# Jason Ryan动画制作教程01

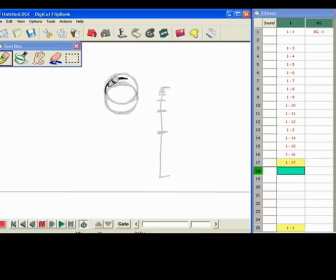Now this is going to be too slow. Okay, so we're doing this as a point just to kind of show flipbook and how to erase things and retime things. So I'm starting this as being a little bit too slow as a bouncing ball, and then we'll kind of retime it into what it should look like.
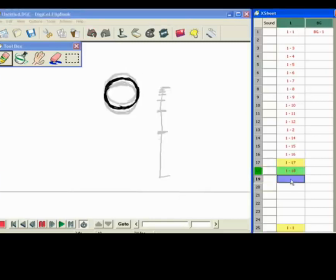Okay. So let's go at 19. Go ahead and in between it. Kind of proves the point about, you know, timing and spacing. You know, to really show that this is basically going to feel like the ball is going to come up, stop, and then start to come down again.
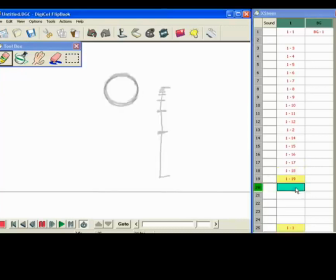Okay. So frame 20. Go ahead, in between it, straight ahead.
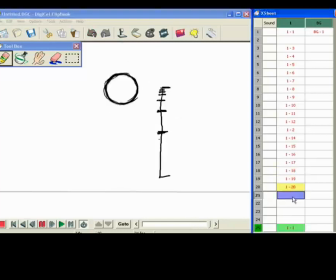Okay, great. Frame 21, we're basically doing a trace back now.
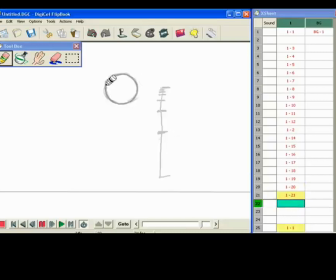Frame 22. So our cycle is going to go from 1, it's going to hit down at frame 13, and then it's going to come back up to 25, which is the same as frame 1.
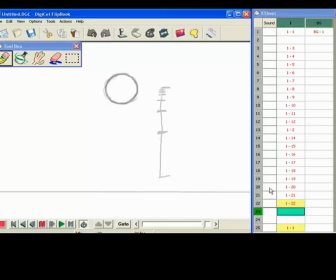So we're going to do, this is basically going to be 1 second of animation that we're going to cycle again and again and again. So every second that you see up on the screen is basically 24 frames of posed animation. Okay? So you can feel that it's coming up, stopping,
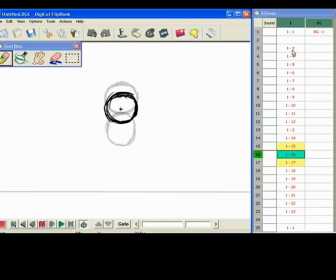and then dropping down. Okay, so let's go ahead and start retiming this.
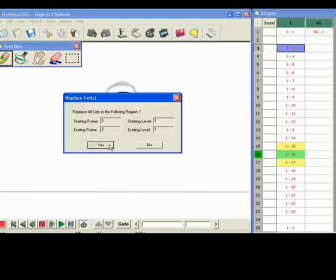Let's delete the ones that are getting too close, that are almost like a hell frame. So I'm just picking on frame 3 and frame 4 and deleting those frames,
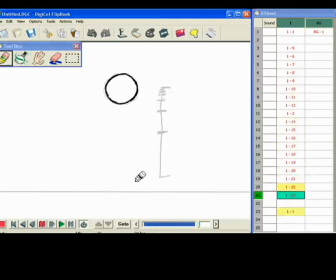and then we'll delete the ones on the other side too, because it's just too slow. Okay, so let's go ahead and pick on 20 and delete on that. 23, same thing. Let's delete that. We'll probably move 21.
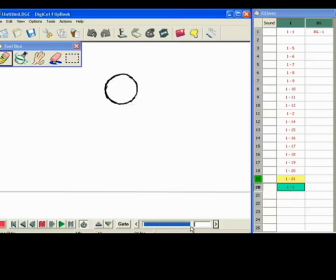Click on that and move it up to 20. Okay. Probably want to, let's see how that feels. It's getting better. It's starting to get a little bit more fluid. But let's go ahead and delete 2.
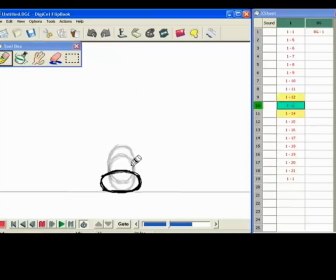Okay. So now our frames go from 1 to 5, which is now the new frame 2. And that's starting to feel a lot better. But still just slightly too slow. Okay.
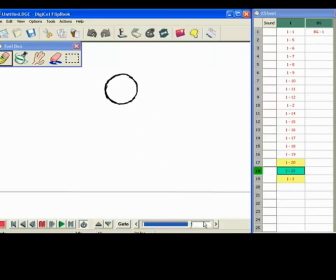Okay, it's getting better. Okay, not too bad, but it still feels just a little bit too slow.
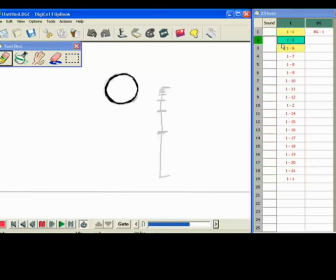I'd say maybe deleting another 2 keyframes. Let's delete frame 5. Let's go ahead and delete that.
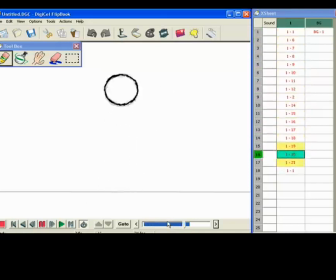Okay, slowing out, slowing back in. Okay, let's go ahead and delete 17 too. Okay. So let's reorganize. This little bar down here basically tells us where we want the cycle to end.
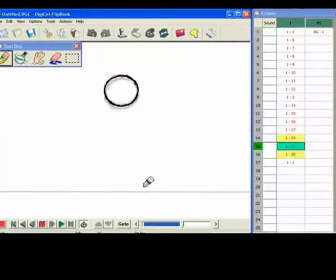Okay, that's feeling a lot better. Okay, so I just did export of that as a little movie just to see what the timing would be. So let's try and experiment a few things here. So, you know, let's say like that stretch position was a little bit too broad for the director's taste.
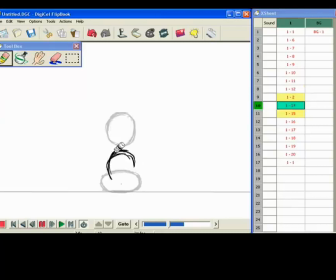So let's go ahead and make it a less stretched position. Okay, on the way down and then on the way back up as well. Okay. So I'm taking it off the ground because I don't want too many drawings where it's actually contacting the ground. Alright, so let's delete the stretch on the way back up as well.
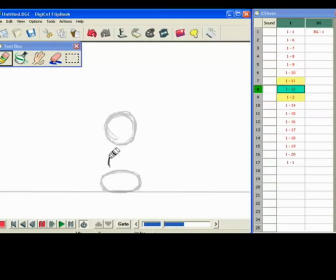Okay, making it a little less stretched.
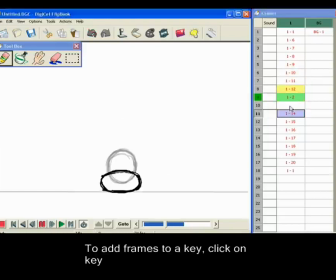Okay, maybe we'll add a frame after frame 9. And we'll do an in-between here where we're favoring the squashed position, where it's still contacting the ground, but sort of coming out of that position. So we're almost going back to a normal position and then going into a stretch position at frame 11.
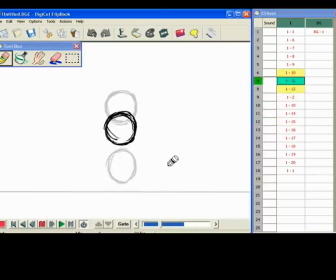Let's see what that feels like. Just to get a little bit extra fluidity out of the ball. Okay, that actually feels pretty good. Okay, cool. So let's try and do some overlapping action on this ball, okay?
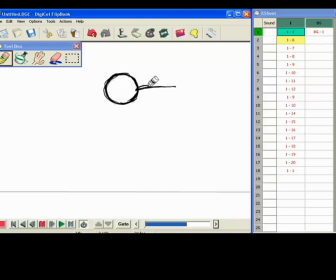So let's add maybe like some pigtails to this ball and show some straight ahead animation, but also some overlap and follow through on this, okay? So usually what I would do in 2D is get the performance working and then go ahead and straight ahead the actual overlap, alright?
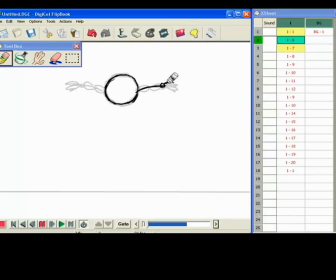So what you do is get your first position at the top and get like your default pose. And then as the ball is dropping, connect those to the ball. We'll start dragging from the position that you came from. Okay?
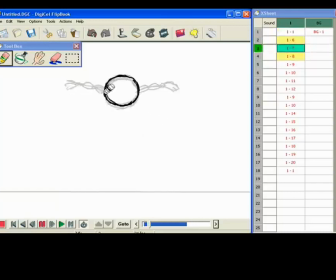So let's go ahead and start straight aheading all this. Okay? So go ahead and do that part right there. So it's dragging from the position that it came from. So we're slowing out of that top position again. Okay? And you've got to constantly be flipping from where you came from.
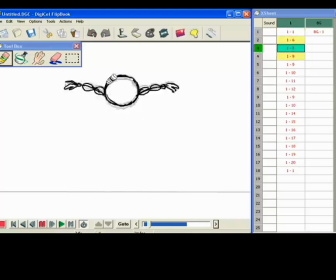Alright, so this is the guts of straight ahead animation right now. So again, it's connected near the center of the ball, so it's dragging down, okay, but it's still going to be pointing in the direction that it came from. Okay, so let's keep going.
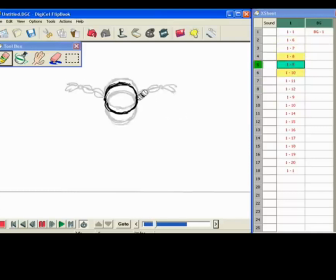Okay. Let's go ahead, drag. Still connected to the center of the ball.
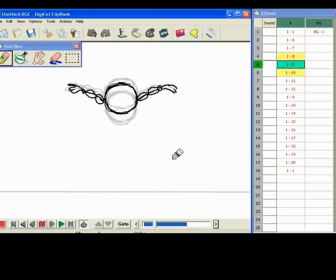Okay. So you can start to feel the ball pulling the pigtails down. Okay. So we're still just kind of on the way down here. Okay. Starting to really drag down, but still pointing towards where it came from, where the tip is.
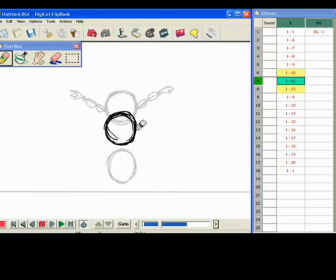Okay, cool. So still kind of flipping from where it came from, and then we're almost getting a straight right here, but it's still pointing to where it came from. So we're trying to retain the length of the pigtails right here, okay?
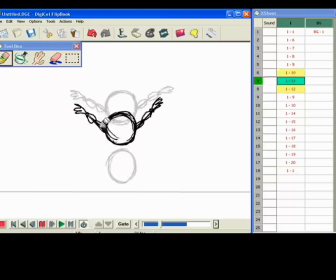But we're just kind of dropping it down, pointing to where it came from. Okay, here's where it's going to start to bend, okay? We're going to be going the opposite direction to the way it was actually defaulted, okay?
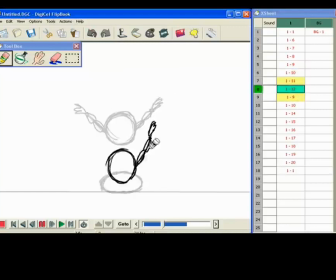So we've gone now past that position, but it's now stretching it down, okay? Now it's dragging way, way back, and right before it hits for that squash position, okay?
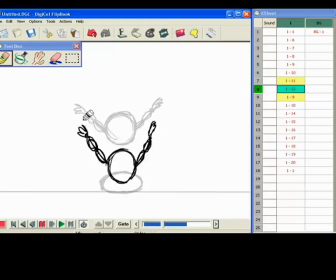So it's still dragging from the way it came from because the ball is dragging down, so the pigtails have got to go down. Okay, now here's where it's going to start to bend and overlap. So the ball is contacted with the ground here, causing an effect.
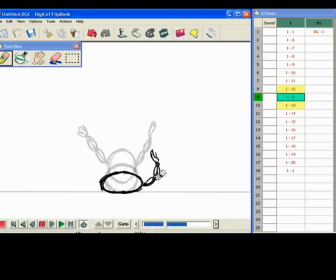Now the pigtails are still on the way down, but the actual ball is going to start to go on its way back up on the very next frame. So we're going to start to see some drag and some overlap in there.
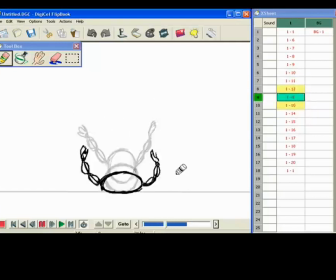Okay, sort of like an S position. Okay, so the base of the pigtails are starting to go up.